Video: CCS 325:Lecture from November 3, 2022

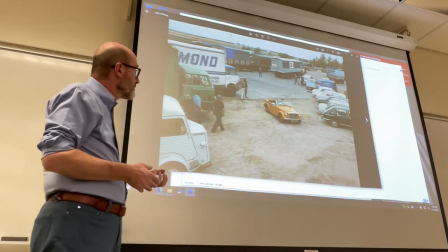brings attention to her together with the fact that of course she's beautiful the actress herself was a top model and
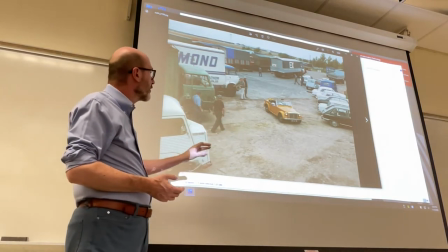clearly the eyes of the man are always following her and and she gets a lot of attention from men,
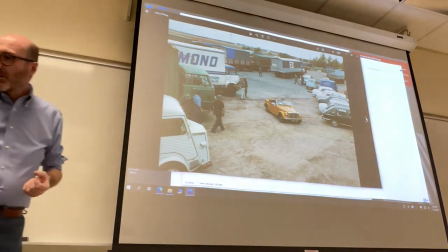but again, there is no meaningful or deeper interaction that takes place in here.
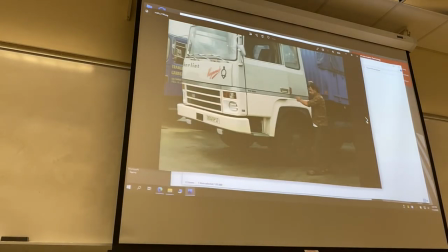Everything is transient. So, see, people getting in and out of trucks, getting in and out of the restaurant,
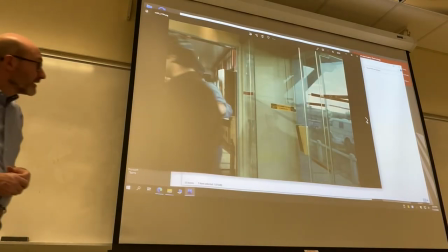and Maria herself goes there. Notice the subtle messages, for example,
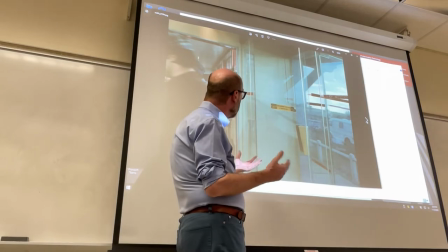in here you have a label saying the view is
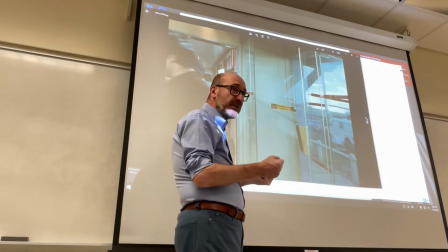the life at the steering wheel okay meaning you
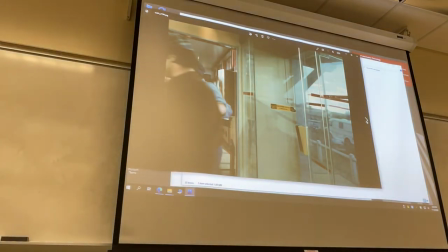have to keep your eye focused on the road but it's also symbolic of human existence you're always the steering wheel that is your life and you have people as
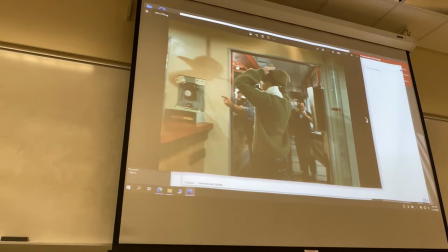it is in the nature of these places especially in Europe you used to find plenty of these places. In the US you would have found more of these places during the 1920s, 30s and 40s and then by the 1970s they were disappearing right and even now there are long
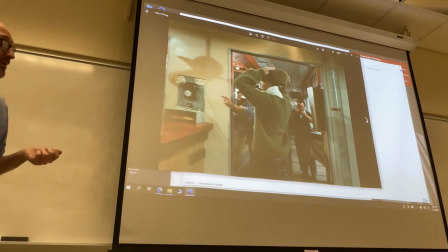stretches of highway take the Long Island Expressway for example there is only one rest stop through the entire highway and
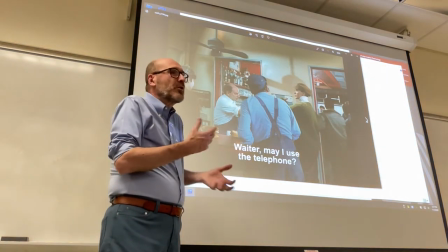of course she has to use the telephone to communicate what that they're late but that
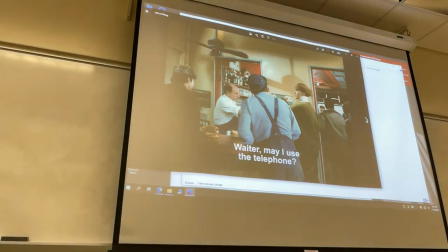communication will be difficult but that's the extent of our interaction using the phone
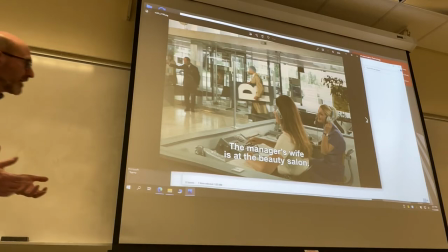and then of course when you use the phone you have to go through
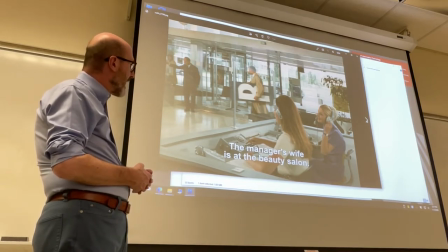the secretary on staff at the auto show and again they're
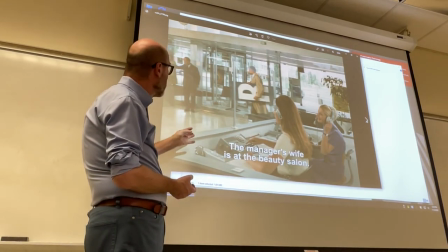having a conversation about the manager's wife and the people around but when it comes to helping with the
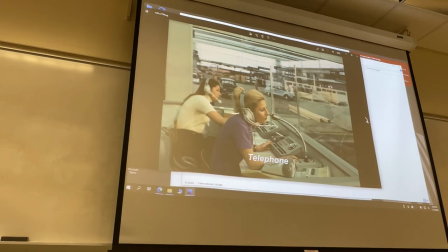communications nothing much happens and again the overbearing presence
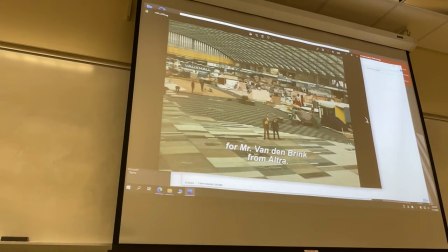of the PA system sending out messages and the chaotic visual appearance of the auto
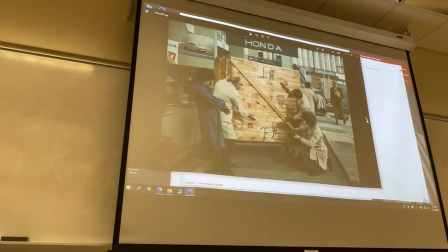show still being organized and the lack of sense is infused even
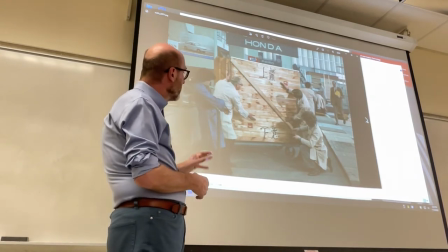secondary shots for example the Honda corner
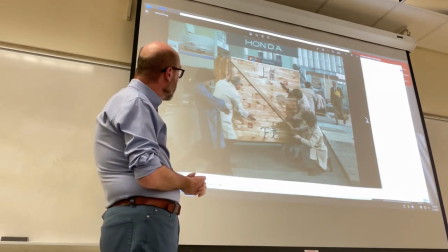they're trying to make sense of the boxes and see what's up
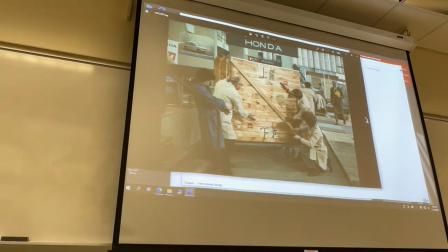what's down having to deal with Asian ideograms and the director,
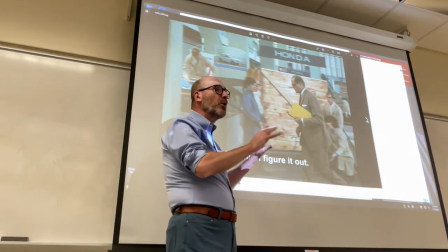the manager of the show comes by and he says, you man figured it out. So no one is able to really find any sense.
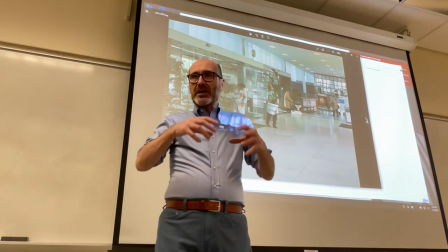And in terms of sense, what happens when you have emptiness? When your life is empty, void, deprived of sense,
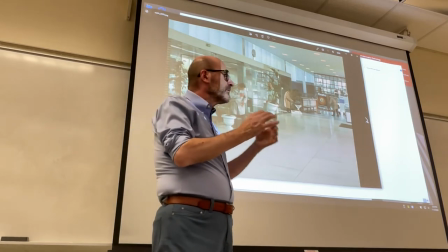then random casual patterns emerge.